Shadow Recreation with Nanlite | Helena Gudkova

Hey friends, here is camera girl Helena and my new experiment of creating beautiful cinematic shots with help of non-light lighting equipment. I'm a huge fan of amazing epic movies and we can't argue with that fact that Chinese director Jian Imou is one of the best representative of this genre. By the way, he is my favorite director for more than 10 years.
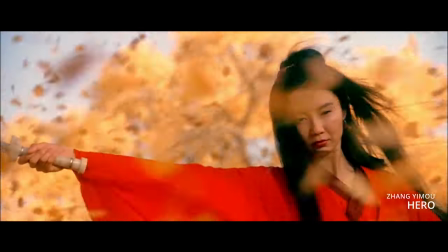25s
His movie's shots look simply gorgeous and inspiring for me as a filmmaker.
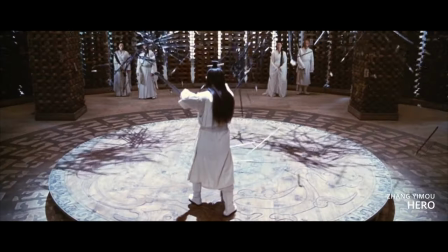30s
Of course, we can admit that creation of such visuals requires enormous talent, absolutely professional team, and really big budget. A crazy idea just popped into my head.
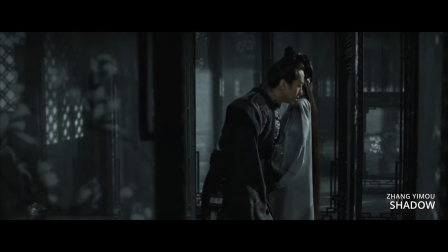42s
I will make such scene not in a palace, even not in a studio, and without a big crew. I will make this scene right here in the room, with two models, with a few helpers and the main thing with non-light lighting setup. I'm sure that one of the most important parts of every cinematic frame is light. So thanks to it and a few filmmaking tricks I will turn this bedroom into real Oriental Palace. And I hope after watching this Jan Amo will take me into his crew.
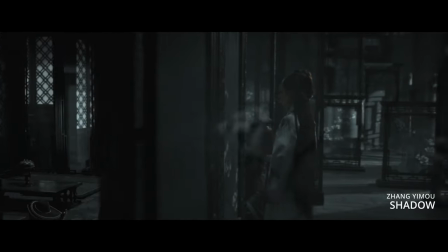78s
I was inspired by unbelievable visuals of movie shadow by Jan Emo and D.O.P.
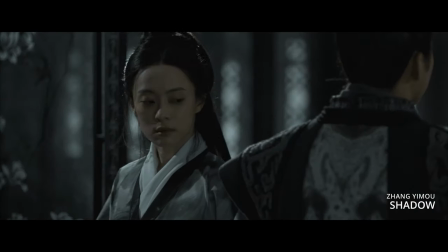84s
Joe Seo-Din. Every frame looks like it was painted with black and gray ink. Thanks to decorating the actors turned to real shadows.
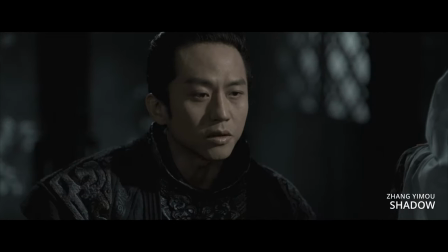93s
That's why we have pretty difficult tasks. Let's start with camera setup and a few filmmaking tricks which will help us in creating our oriental palace. So, camera setup is I use Blackmagic Pocket 6K Pro and also two lenses. First is ZEISS 18mm with aperture 3.5 and the second one is my favorite ZEISS 50mm ZF2 with aperture 1.4.
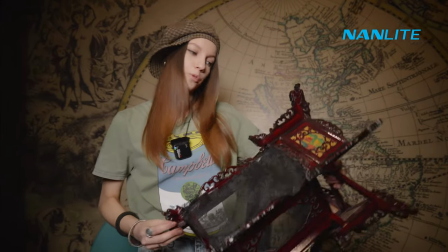121s
I have this beautiful wooden Chinese chandelier.
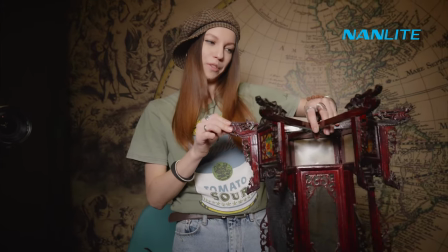125s
I want to use it as a miniature of our never-ending corridors in Palace.
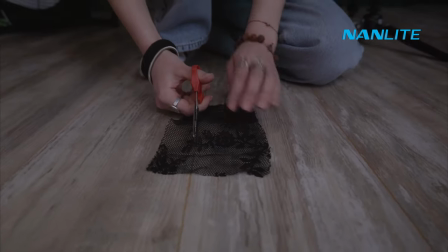132s
I removed a few sections from it and put a dark laces instead.
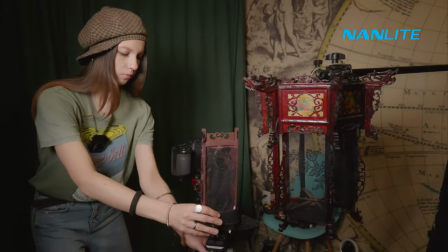139s
Thanks to transparency of the laces, we will see our models through it. Seems like there are big arcs in the foreground.
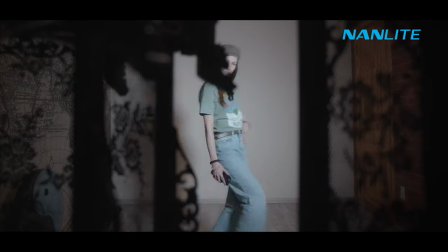147s
Okay, so here is our frame now. I think this is pretty nice effect.
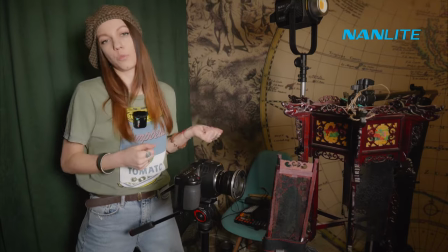153s
And you know, the more I work with miniatures,
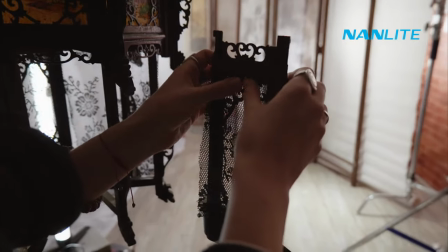156s
the more I realize that this kind of technique is even more timeless than any CGI. Okay, next I want to hide all inappropriate zones of my background with help of white cloth and white wallpaper. And for such needs I have stands by Nanlite LSC330, so I'm not afraid that something could fall.
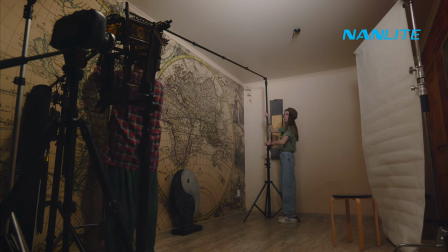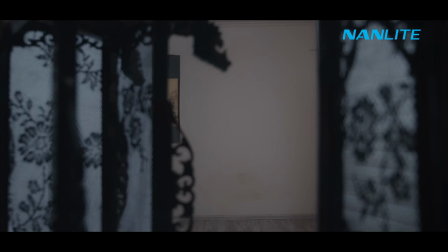192s
Here is our frame now. It looks not so cool, so let's continue. The only special furniture I have for this shooting at my home are these two folding screens, they are wooden and they will help me to create a labyrinth look for our palace.
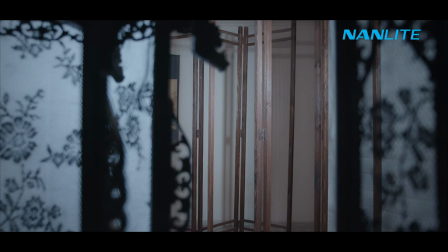217s
Okay, so let's check our frame now. Yeah, I think it looks much better.
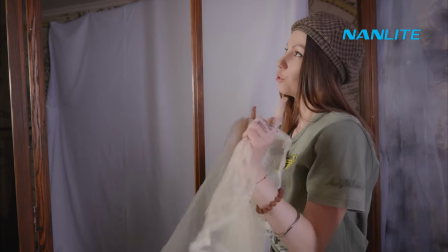224s
And the next thing is transparent cloth. I want to put it on our folder screens to finish our palace labyrinth.
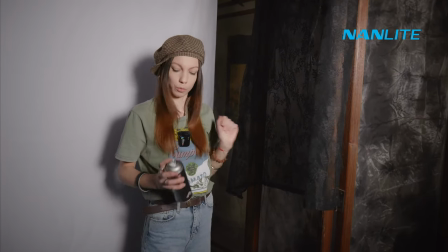235s
I want to paint this transparent cloth with black color to add even more interesting shadows.
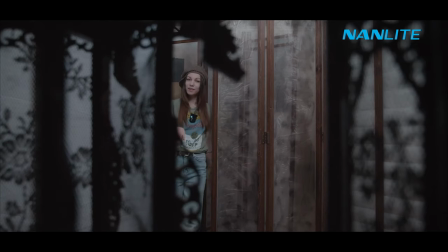246s
I think it's pretty nice.